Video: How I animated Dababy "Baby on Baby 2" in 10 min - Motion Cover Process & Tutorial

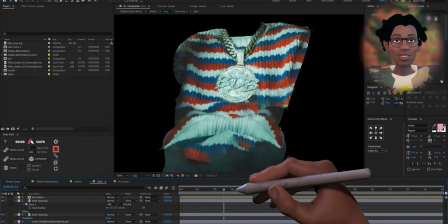503s
Now to animate the chain, it was just a simple left and right swing and looping those keyframes.
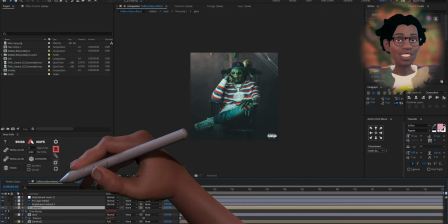511s
To animate the face, I separated the eyelids and used the puppet pin.
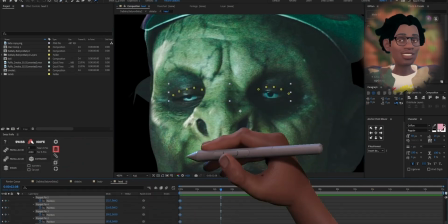517s
Using the puppet pin isn't always necessary for the eyelids.
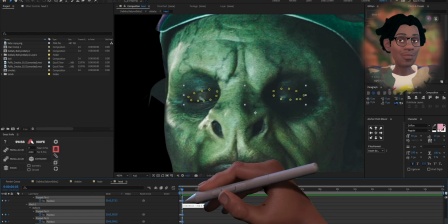521s
Sometimes liquify works really well, but it's all about preference and whatever works for you.
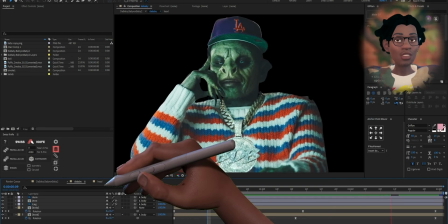529s
But remember,
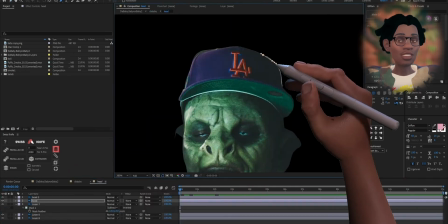532s
eyes may look rough while you're working on them, but in real life, blinks are so fast that you barely even notice them.
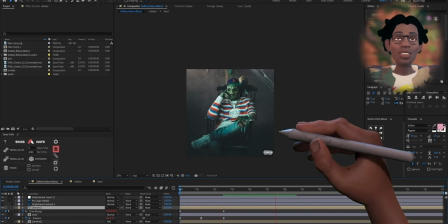540s
So when you're animating, keep that in mind also.
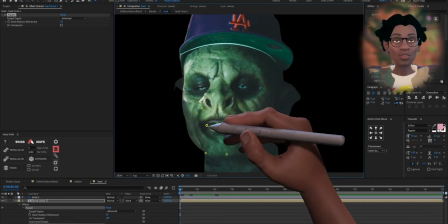543s
I animated a few blink sequences, looped them,
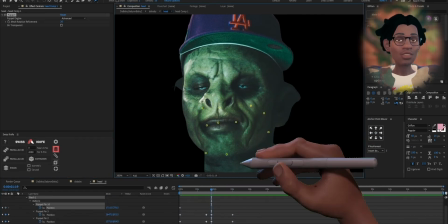549s
and moved on to the face, which is just more simple puppet pin animations. Had to add a little bit more attitude because he impatient, so he tired of waiting.
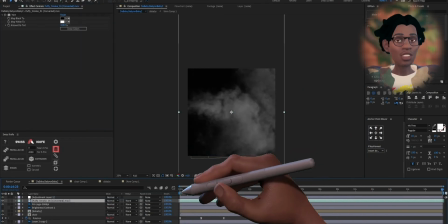563s
And finally, to top it all off, I added some smoke and debris falling.
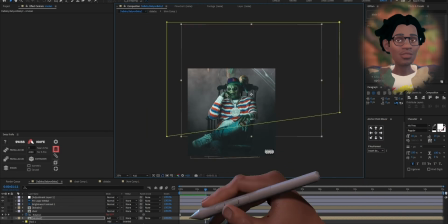568s
This just fills out the scene a bit more and makes it a bit more interesting to look at.
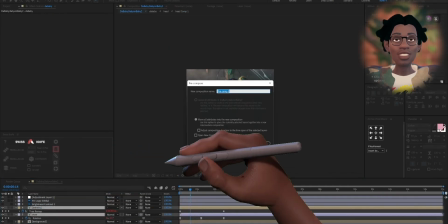572s
And then some camera moves in 3D space. Since everything is separated in layers, you can add some depth in there.
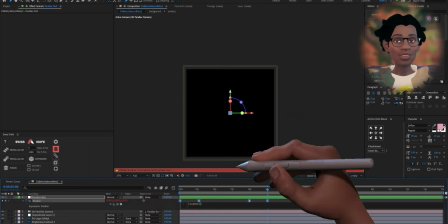579s
It makes everything more interesting. And that's it.
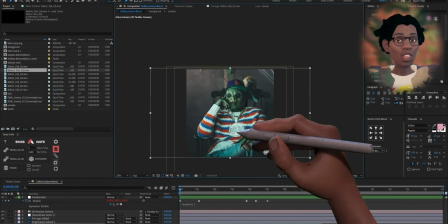587s
Alright, y'all, so if you want to see more of these types of videos, please comment,
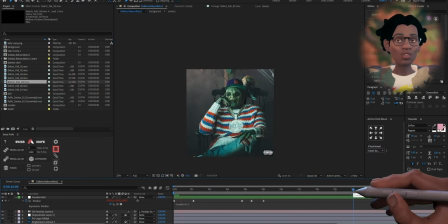594s
like, and subscribe and all that shit.
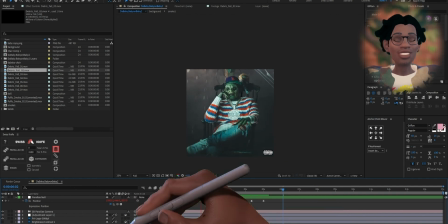598s
I'm gonna make more videos like this, but your input is useful.
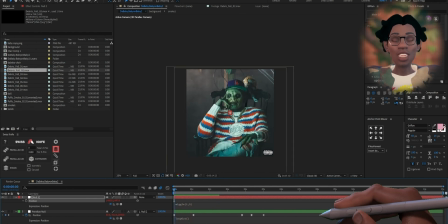604s
it helps me know where to go with all the things that I'm gonna make. So comment, like, subscribe, all that shit. Peace.